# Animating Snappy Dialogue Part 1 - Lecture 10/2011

So now I'll pick a new color and I'll kind of like annotate what's going on. I feel like this is like left and right. You think posing, big like surge right here as the devil. But even the first time that I heard it, I felt this. Like, well, I'll do it for you. Watch. You think posing as the devil, you think it's gonna... Like I totally heard like just like the 1, 2 like sided like feeling in the line.
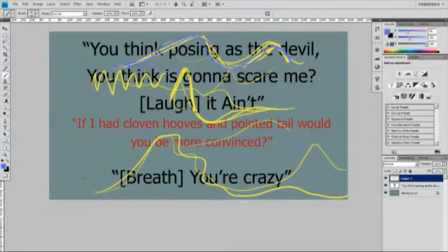And then I definitely feel like a shake. Like you think it's gonna scare me, like da, da, da, da, da, da. So like I feel like there's like this staccato movement, and so that's why there's this strong, small back and forth.
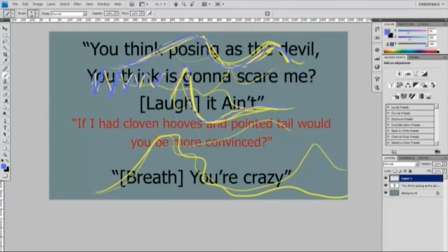Then the laugh, big laugh, and then it ain't. But it comes back and it's very fast.
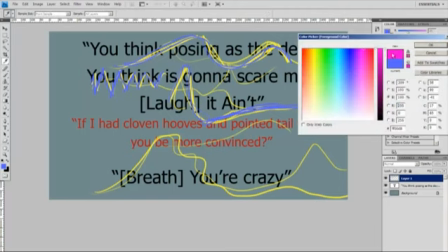So that's why over here it's kind of fast what I'm doing. I want to get an even lighter color.
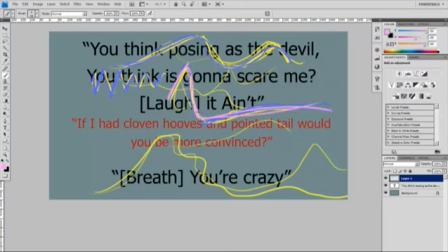Okay, that's why it's like it fasts out, right? But it might come to a stop too. Ha! It ain't. You know, let's listen to that together.
Think it's gonna scare me? It ain't. It ain't.
It kind of feels like a strike. Ha! It ain't. Okay. And then I'm only animating the one character, so we're gonna skip that.
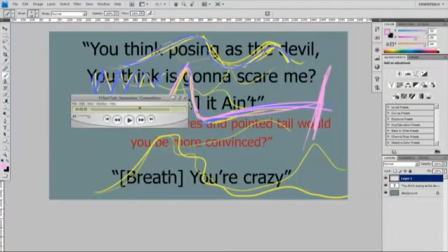We're gonna skip Robert De Niro, and then back to the breath.
Would you be more convinced?
Big breath.
You're crazy.
And there's a hitch in it. You know, it's a you're and then crazy a little bit, but I don't want to hit that too hard.
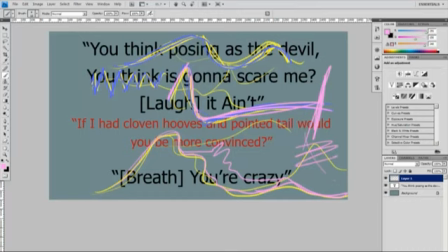And then the final exhale. This is too big. I don't like that. Then the final exhale. Okay. So if I hide that, if I hide the words,
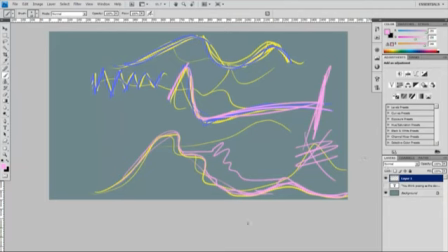basically this is kind of like the energy of my shot. Okay. So let's kind of like put it into one kind of big, long, linear thing. I'm going to turn down the opacity here. And here's kind of the energy line.
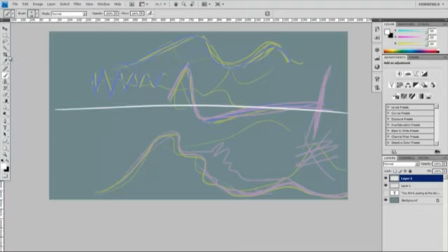Okay, so this is like above this is high energy, below this is like the opposite sort of. So I can use this for, you know, sizes of the energy. I can use this for like leaning one way or another.
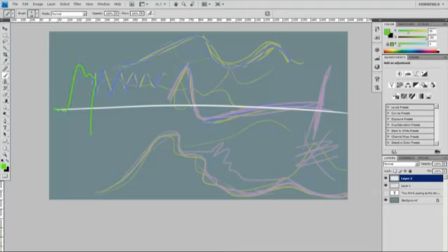So it's like you think posing as the devil, you think is gonna scare me. Ha! It ain't. Really quick and like staccato. Then the guy says the line and he comes back. Big inhale.
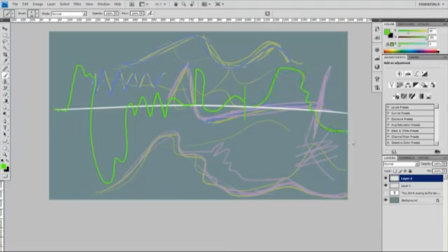You're crazy. Okay, so I'm going to hide everything. And this is kind of how I'm feeling about the shot. This is the energy in the shot. Now, I'm not sure if you've all gone and checked this out yet, but Paul Lesane, his blog has this really awesome image. I'm not sure if I'm allowed to show it, so I'm just not going to. So forgive me for not doing it, but it's Paul Lesane,
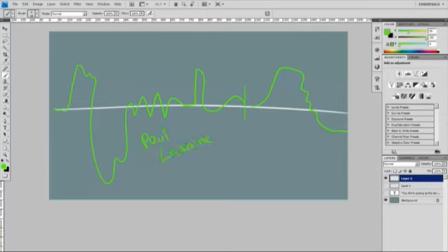P-A-U-L-L-A-S-A-I-N-E, Paul Lesane. Check this guy out. Go back into the archive of his blog back when he was doing Surf's Up stuff, and you'll see something that looks exactly like this. And it's basically the surfing styles of all the penguins in Surf's Up. And you can see the energy. And right here, we kind of get that same thing. We have like the sweeping kind of movements. We have the staccato, the short movements.